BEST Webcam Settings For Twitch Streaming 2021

So you're a Twitch streamer and you're using a webcam, sort of like this one, but you're not too happy with the quality you're getting. Well, did you know you might be using your camera wrong? In this video, I'm going to show you what settings I would use on a webcam like this Logitech C922 or any USB webcam that you're using. I'm going to show you how to properly set it up in OBS so that you get the best quality you can out of your webcam.
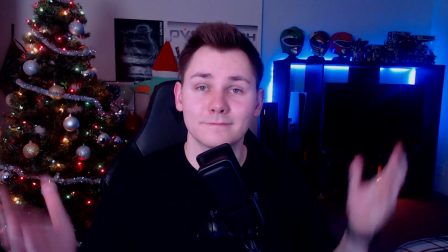This video is going to help you go from this to this. So if you like the video, leave a like down below. And if you're not subscribed to the channel yet, hit that subscribe button. It shows me that you guys like these videos and you want more of them. I also stream live on Twitch every Tuesday, Thursday, and Friday from noon to 4 Central Standard Time. We start every stream off in just chatting, so if you have any more questions, come on by and hang out with us. But anyway, let's just jump right into the video. Now, before I show you the settings and the walkthrough on how to set up your webcam, we need to talk about lighting first. Now, people usually overlook lighting and they think, oh, if I just buy a better camera, then I'll get better quality. Well, that's not the case. The camera that I use for my streams and for this YouTube video that you're watching is a Sony A6000 mirrorless camera. And without proper lighting, it would look bad. And it's a $700 camera. Without any lights, this is what it looks like. And with too many lights, you're overexposed and this is what it looks like. So I'm gonna run over the basics real quick on lighting to help you out. Because again, lighting is key. If anything, I would tell you to get better lights versus a better camera first. I like to go for a two-point lighting system. What that means is you have two lights, one on either side of you. One is called the key light and the other is the fill light. Your key light is pretty much what it says. It's the key main light that you have. It's the brightest one to shine your face. The fill light is usually not as bright and it kind of just fills in those shadows on the other side of you just a little bit.
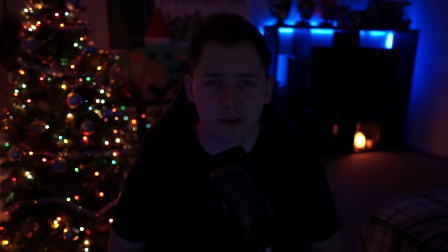But let me show you an example. If we start with no lights, this is what it looks like. So we'll turn this one up until I like how bright it is.
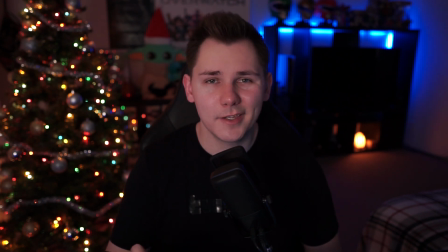Usually I keep it around 15%. But you can see that I have harsh shadows on this side of my face. And if you want a more cinematic look, you could just keep it this way. But what I like to do is just have a softer light on this side to kind of fill in those shadows and even out my face.
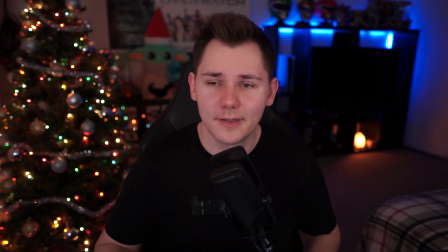My fill light is not as bright as my key, but again, it evens out the face and it kind of gets rid of those harsh shadows. And that's pretty much the basics of lighting. You can get good lighting. It's gonna help you out a ton. So once you have your lighting situation set up, let's hop on over to my OBS and I'll show you what settings you should change to get the best quality out of your webcam for your Twitch streams.
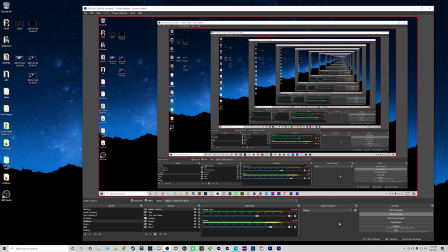All right guys, so now we're ready to mess around with the settings for our webcam and make it look better for our Twitch streams. So first and foremost, go ahead and connect your webcam to your computer and make sure you download the software that usually comes with a webcam that is updated to the latest drivers and you know you're good there.
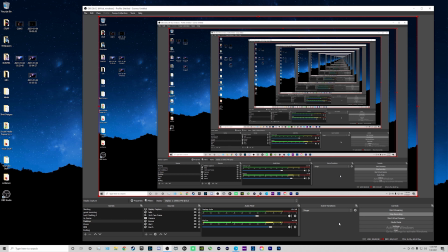Once you know that your webcam is updated, go on over to your OBS. We're gonna go over to where it says sources, go over to the plus sign, and then go over to video capture device. Click on that and name it whatever you want. I'm gonna name this Logitech, since that's the webcam that we're using in this video.
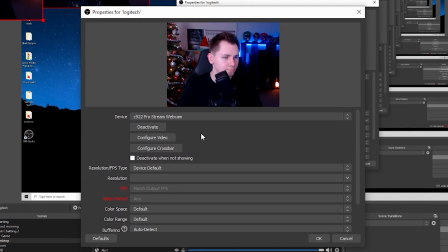Click on okay. And then this window is gonna pop up where it says device, click on this and then find your webcam.
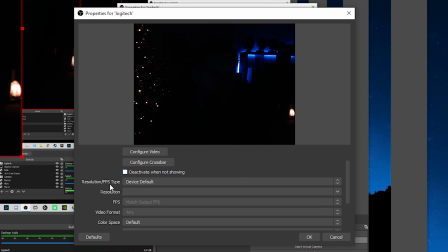It should pop up. But first you're gonna wanna go down and then where it says resolution FPS type, instead of default, click on custom.
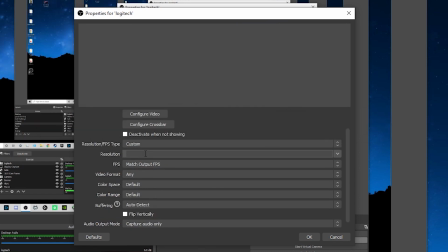And then where it says resolution, do your highest resolution for your camera.
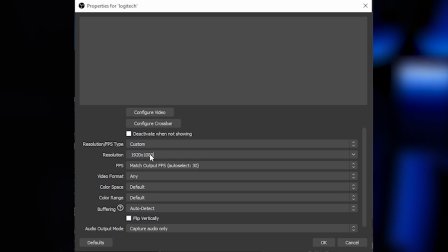So for this one, it's 1920 by 1080p. And then we're gonna go down to where it says FPS and then click on highest FPS. So for this camera, it's 30. For color space, do 709. Color range, full.
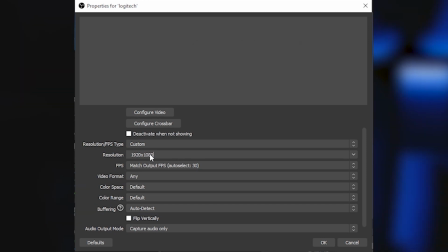Buffering, click on disable. And then that's that. This is what the camera looks like with the lights off.
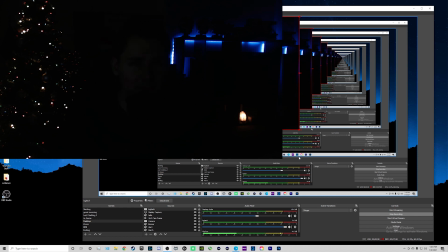So go ahead and turn on your lights. I've already set my key light and my fill light to the values that I want them to be, but keep playing around with them and see what works best for your environment.
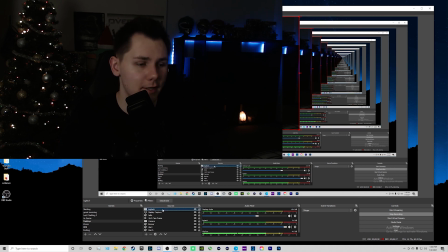So now what we can do is go back to the properties.